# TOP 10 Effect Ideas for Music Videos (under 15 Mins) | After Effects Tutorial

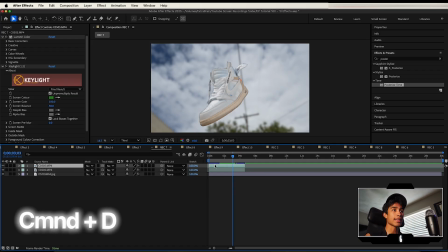So what I'm going to do for that is I'm going to hit command D to duplicate this layer, hold shift to make sure it snaps to the end right here.
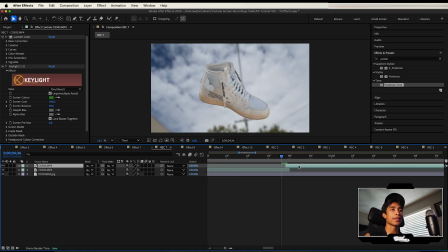I first make sure the shoe does a full rotation and then I make sure I have to line it up exactly at that exact frame so I'm just going to go ahead right here the drop down I might trim this a little bit down and once that cut looks seamless command d to duplicate it one more time and now that we have a long enough spinning clip of our object and you can do this with whatever object
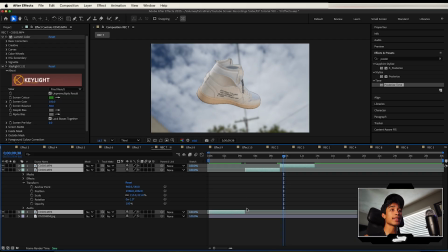you want it doesn't have to be a shoe I'm going to select all of these I'm going to right click them and I'm going to hit pre-compose
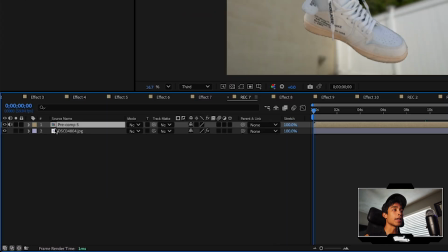and then make sure to move all attributes into new layer and now for the fun part I'm going to right click it I'm going to hit time enable
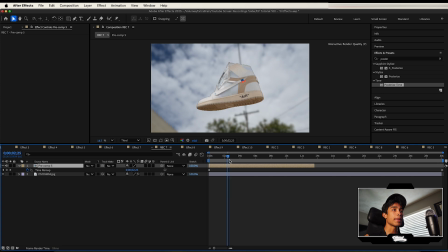time remapping and then what I'm going to do is I'm going to go maybe a couple frames right here until it gets to good angle of the sheet right here I'm going to hit a keyframe and I'm going to drag it way closer to the beginning and to make it even smoother hit
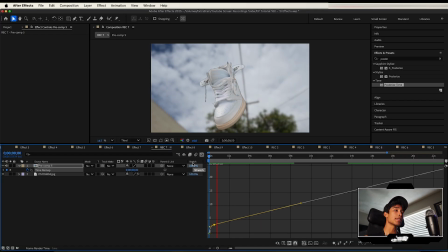the graph editor and easy ease the keyframe so it spins really fast and slows down now for all the fun effects I'm going to add
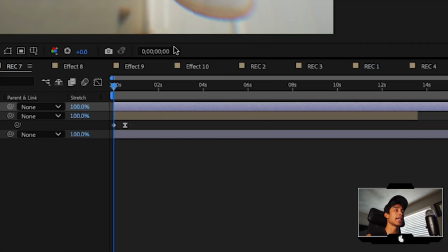a new adjustment layer I'm going to search for the sapphire warp chroma and apply that so it looks very telescopic and then I'm going to search for
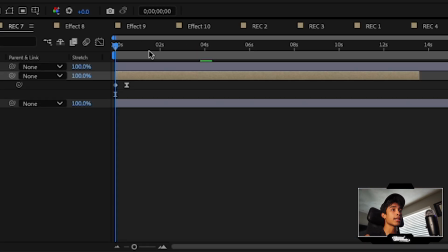a directional blur and apply this directly to our pre-comp right here at the end when it slows down I'm going to hit the blur length
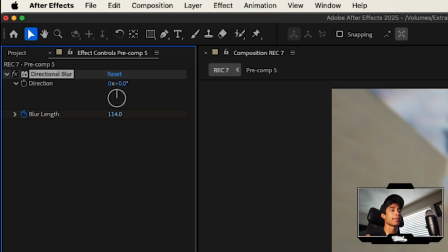at zero but at the very beginning I want to make it really fast and make it look like it's moving now it starts off blurry and slows down.
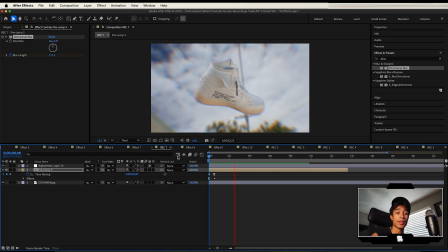And there you have a floating 3D object effect made completely practical. Next up is adding easy floating 3D objects to your scene.
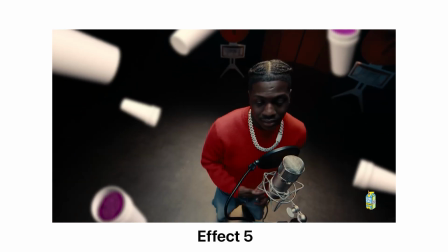And this is a 3D model file that you can animate completely inside of After Effects with no blender or cinema 4D.
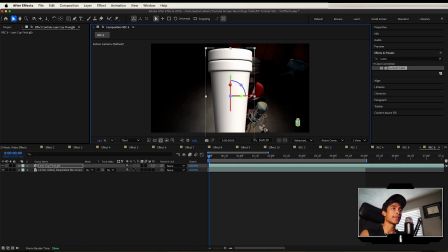So I've just imported this 3D GLB of this link hub, which is a free download from my website.
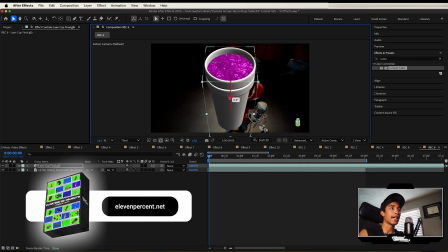So if you want to get it, you can get it linked down below in the description. And as you can see, I have all the 3D controls that I need to basically animate this.
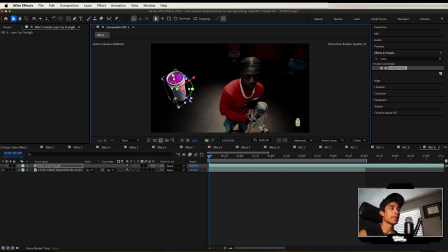So I can basically go ahead and scale this down and then reposition it. And I'm going to go ahead and hit the dropdown on it.
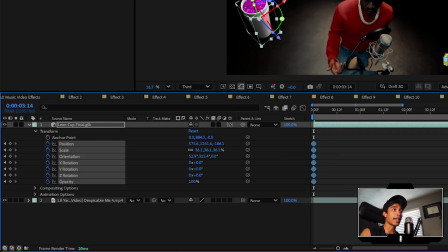If I hit transform, you can see we have all the exact same keyframe position values and now if i just go ahead and like move farther in the
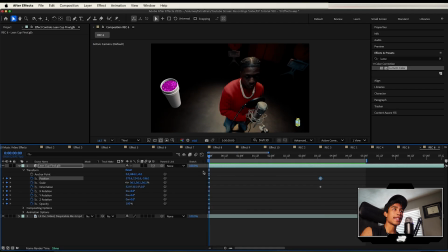timeline move it around and just like the rotation and whatnot we have this crazy looking 3d floating lean cup which is honestly really cool and you can of course just go ahead and duplicate this as many times as you like to make whatever cool effects you want but for those of you who want to save the time
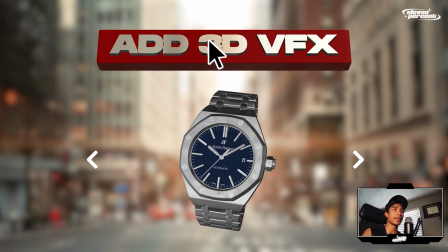of having to animate everything we actually have a floating 3d lean cup animation that's already pre-made in our floating
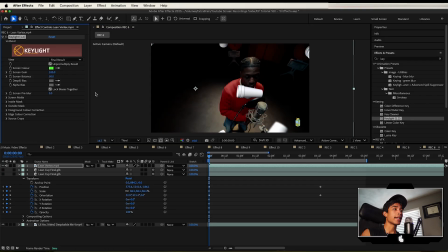3d city objects pack all you have to do is key out the green screen right here and you can see if we drag it around we have a bunch of
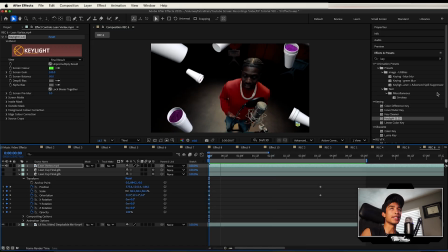pre-animated lean cups right here which are just super easy to use if you want and to make it even more realistic add
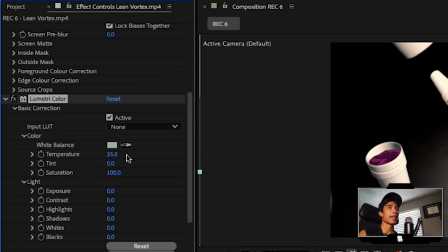a lumetri color effect and maybe turn up the temperature a little bit so that it blends with the color and i also recommend adding a
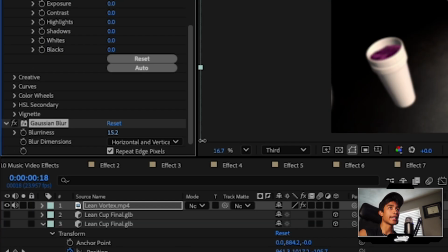gaussian blur effect to this so we have this cool like depth of field effect and there you have it a floating 3d objects effect before we go into
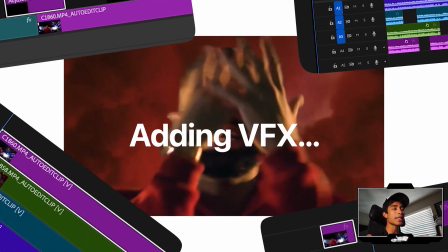the next effect if you ever hated when you're editing a music video and every cut just feels a little bit offbeat and you always have to manually
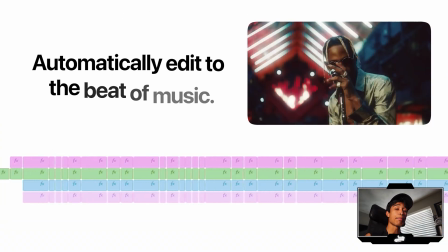listen to it so that the edit is perfectly to the beat we just released a brand new ai music video editor plugin for premiere pro which
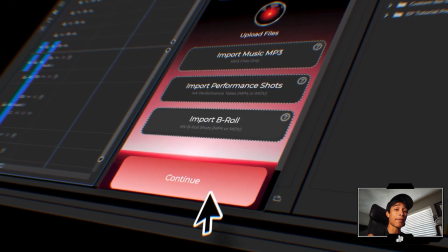lets you import your music track and your performance take and it'll automatically edit a rough draft of your entire music video to the beat of any song using its automatic beat detector.
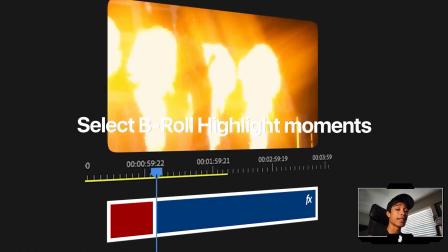It also has a built-in visual effects applier that'll add visual effects at the click of a button. Many of the effects which are from this tutorial actually.
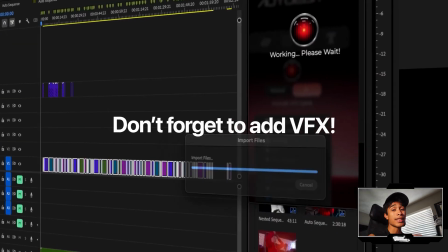So if you want to check it out or any of the other overlay assets, they're all linked down below in the description. Anyways, let's get back to the tutorial.
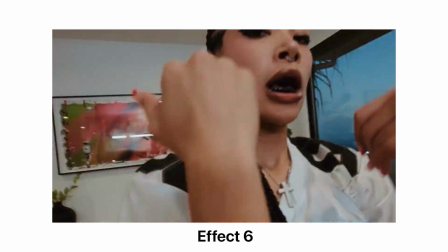Next up is this crazy match cut transition. To make it, it's really easy.
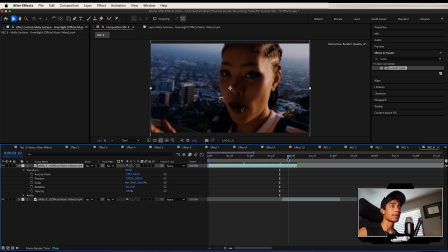All you have to do is go through a music video with a bunch of clips of your subject. we're going to choose a subject that is constantly present throughout multiple frames.
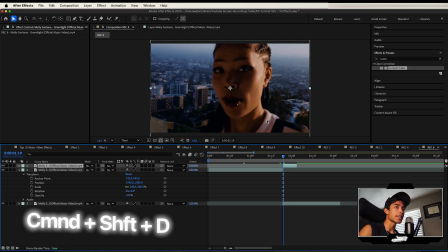So in this case, I'm going to choose Molly Santana's eyes. I'm going to hit command shift D right here on this layer. I'm going to right click it.
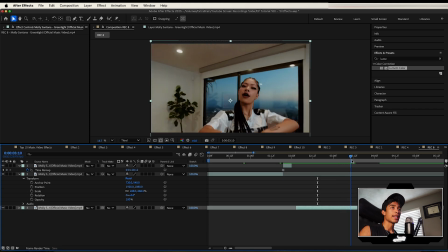I'm going to hit time and then I'm going to hit freeze frame right here. So that freezes a clip. Then I'm going to go through the rest of the entire music video right here and find clips where her eyes are also visible.
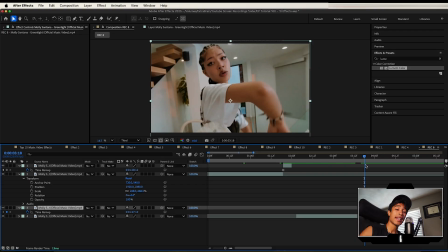And I'm going to do the exact same thing. Do this until you have about four to five frames of your subject.
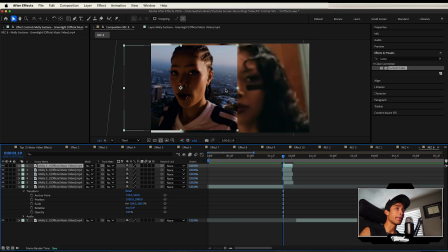Now that I have all the clips right here of her eyes, I'm just going to go ahead and make sure they all line up in the exact same position.
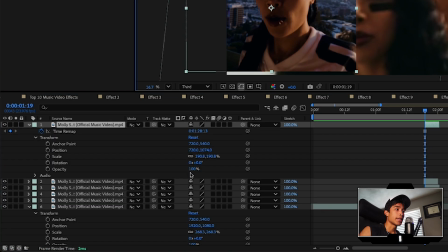So how am I going to do this? And I'll hit the dropdown, hit the dropdown on transform, and then turn down the opacity of the top layer so you can see through it.
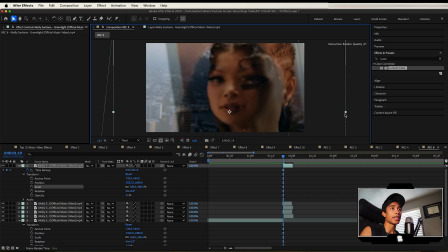And then you can go ahead and just take your scale and rotation and do whatever you need to make sure that her eyes line up in the exact same position of the frame, just like that. I might even adjust the rotation just a bit so that's the exact perfect position. And now you can see if we toggle the opacity, her eyes are in the exact same spot.
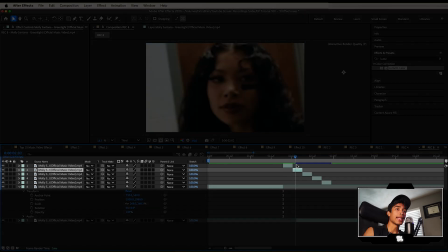Basically do this for all your clips. And once they're all aligned, go ahead and align them in a nice staircase pattern so that they all cut evenly between each other.